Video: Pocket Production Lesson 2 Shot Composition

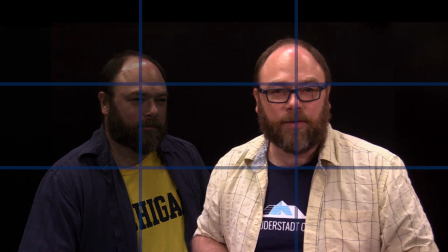Therefore, applying the rule of thirds makes sense. However, I am addressing you.
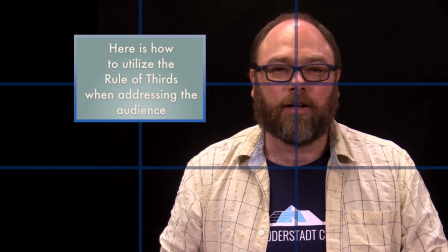I don't have a specific direction to look except right at your lovely faces.
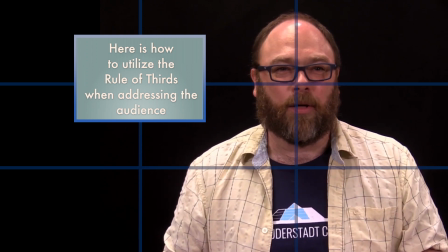Lastly, there are many directors out there that do not use the rule of thirds.
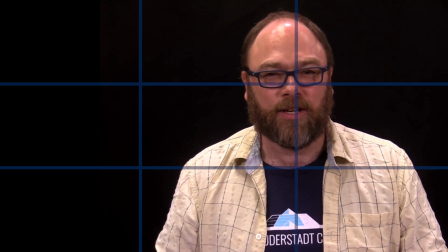Wes Anderson and Stanley Kubrick are 2 of the most obvious. They intentionally don't follow the rule of thirds
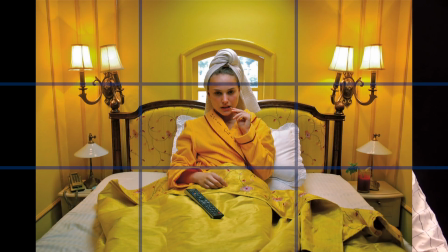because they're looking to create a specific look in their shots. It's fine to do this.
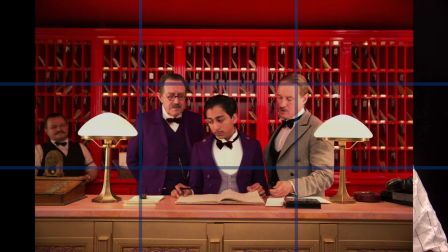However, we always feel it's good to know the rules that you're breaking. The angle of your shot can also help tell your story. You already know this deep down within you, but you are more attractive when the camera is a little bit higher than eye level and looking down at you. The light helps to brighten your eyes, and smooth out any wrinkles or double chins you may have, and it helps to thin out your face. And that's why it's received a name in recent years. It's the selfie angle. Intuitively, we use this angle because we know we look better this way. We typically tend to place the camera slightly above eye level and point the camera down towards our subjects. Now, don't go up too far or you'll start to get the no angle. Even if you don't go that far, a camera positioned too steeply downwards can resemble a parent talking down to a child.
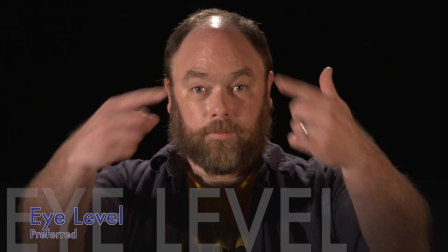Slightly above eye level or directly at eye level is considered the most neutral. This is great for interviews or informational pieces. We want the person to look good and not influence what they are saying by positioning the camera at such an unusual angle that you
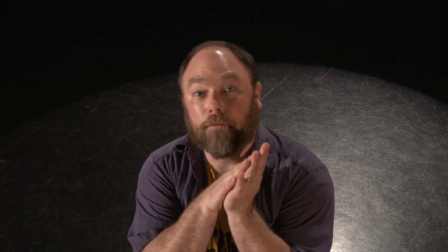appear to be a parent looking down at a child or child looking up at a parent. Psychologically,
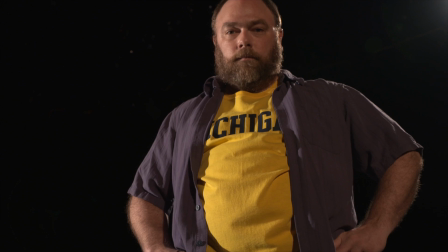this can influence the credibility of the subject in the shot. Next, please pay attention to the entire shot. No matter how much time you spend making your subject look perfect, you have no control over what the audience will be looking at while they are viewing your video. When I'm setting up an interview, I'll position the camera on a tripod slightly above eye level and pointed slightly down at the person I'm working with. Even though they may look better in this situation, it's also the perfect time to view power receptacles,
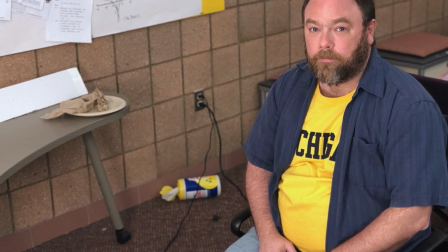extension cords, dust bunnies, sandwich wrappers, the bottom of garbage cans, that sort of thing in the shot.
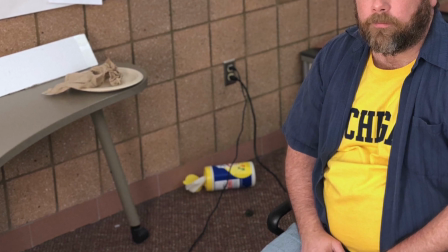Take the time to look at the entire shot and make sure that there's nothing that will distract you from the topics at hand. This is frequently why directors use what's called a prime lens for shooting. That's how you get those really great blurry backgrounds.
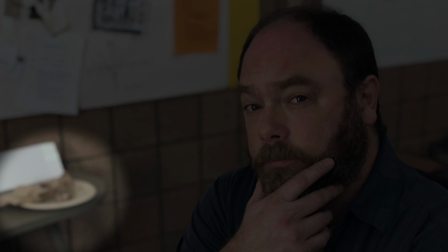It also hides those details so the viewer is only looking at specifically what the director wants. Shooting like this with a phone or video camera is more difficult because it's much more difficult to get shots like this. You do have to ultimately work with your surroundings. You don't want to see a power strip on the floor?
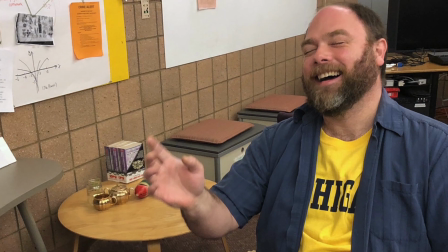Adjust the angle to eliminate it. Seat the person farther away from the wall so that a floor is not your background.
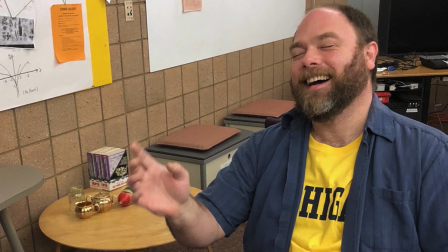Put a desk behind them with something pleasant but not distracting sitting on the desk. And since we're talking about using mobile devices to shoot videos, well, just don't do this.
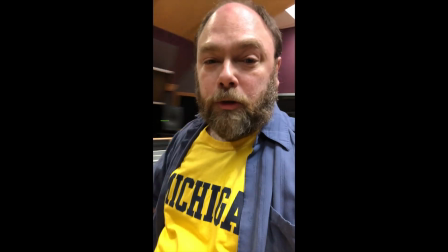Hey there, everyone. I'm reporting to you from our audio studio at the Duderstadt Center, and I'm doing something that I don't do very often.
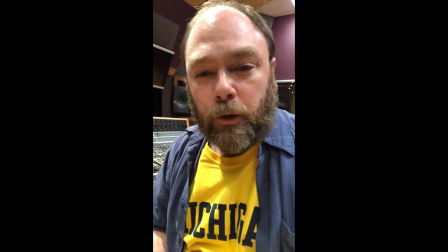I am holding the phone in portrait mode.
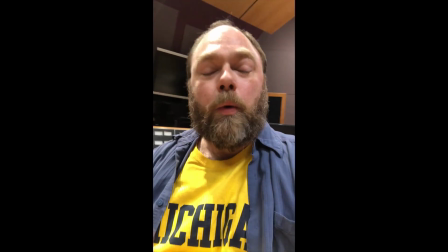Unfortunately, we see more and more people, when using their phones to record video,
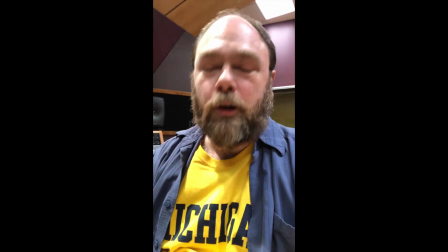hold it in the portrait mode. They don't mean any harm by it or anything like that,
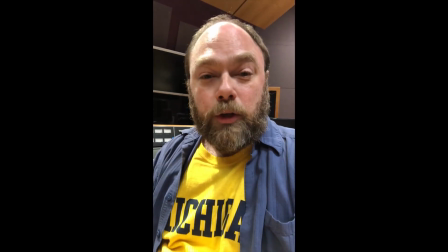but what they don't realize is that while you can turn a picture like I would a photograph, you can't really turn the image the same way.
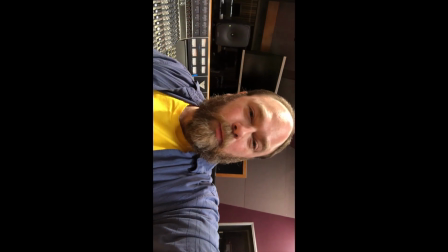It doesn't respond the same way when turning it.